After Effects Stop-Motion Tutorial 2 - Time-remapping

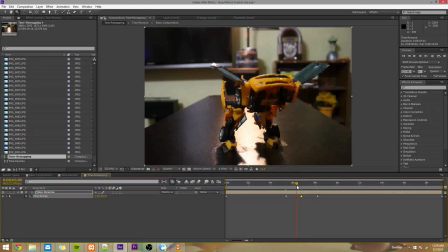So what I mean is, right here the whole car moves up, or he stands up in this part of the video, but right here, less happens, if you know what I mean. So what I'll do, whenever I move this, you've got to move all the keyframes after it as well.
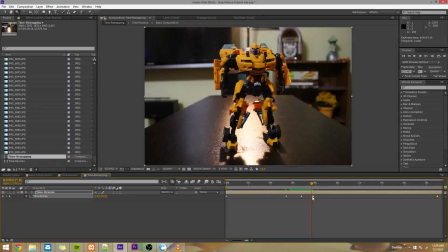So I'll move this one a little bit closer to this keyframe.
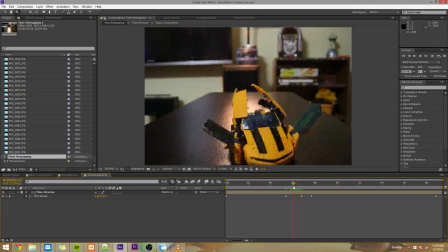So now I've only affected this much of the video. So I'll go ahead and preview that and see what it looks like.
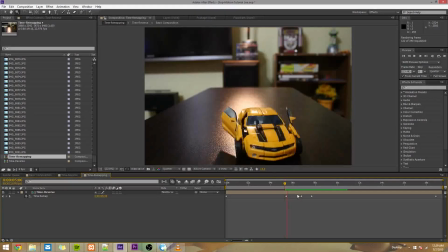So that right there looks pretty good. It kept, the timing feels more consistent than it did before.
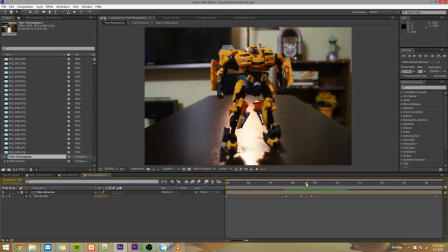And since we have a lot of images right here, we can speed it up and things won't look like they're moving too fast and they'll look really smooth.
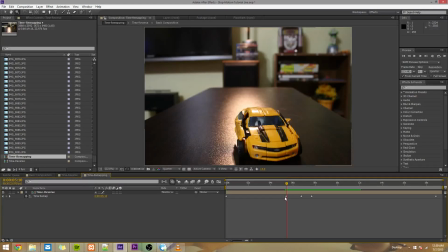So that's the gist of it. I also want the car to move faster, so this is the keyframe I set at the end of the driving part.
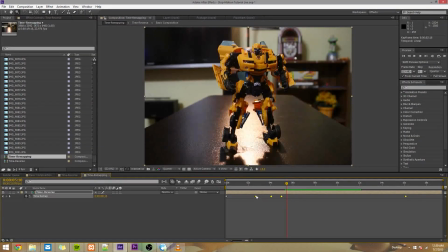So I'll move every keyframe after it, closer to the beginning. Preview that to see how fast it is. Check it out. Still a little slow, so I'll move everything over just a little bit more.
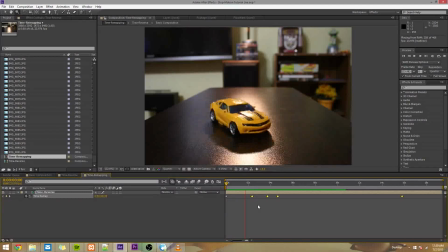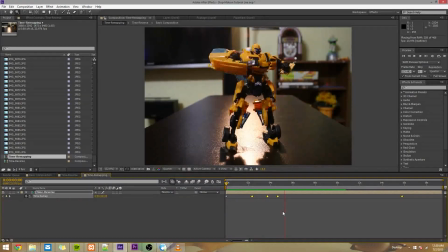And that looks pretty good. So now you've got the gist of it, and I'm going to do that throughout the rest of the video too, especially parts like this, whenever he extends his arm and then puts his arms down. You can see that his arms move down way too slow.
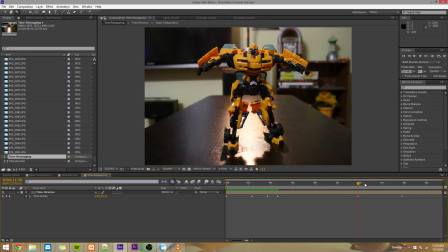So I'll put a keyframe right when he starts moving his arms down, and I'll put a keyframe to where after he's done moving his arms down, and then make those keyframes really close together. Play that back.
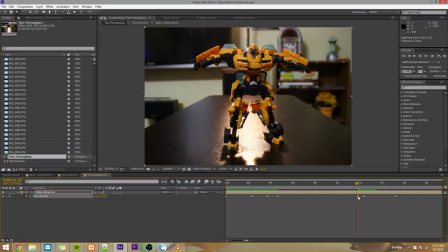That's starting to look better already. I think I put this keyframe a little too late. So I'll go right before it and drop another keyframe, then go to this keyframe and delete it. And then drag these together again, just a little bit.
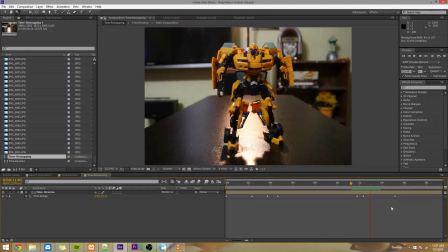Play it back. That looks pretty cool. So now you get the gist of it. I'm not going to bore you and make you sit through this entire time remapping thing, because it'll take a while to perfect. I'm pretty picky myself.
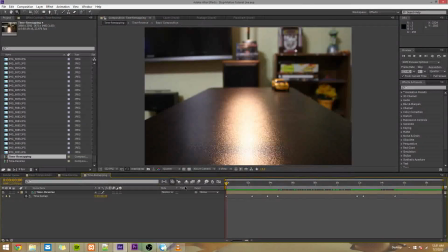But yeah, that's the gist of time remapping.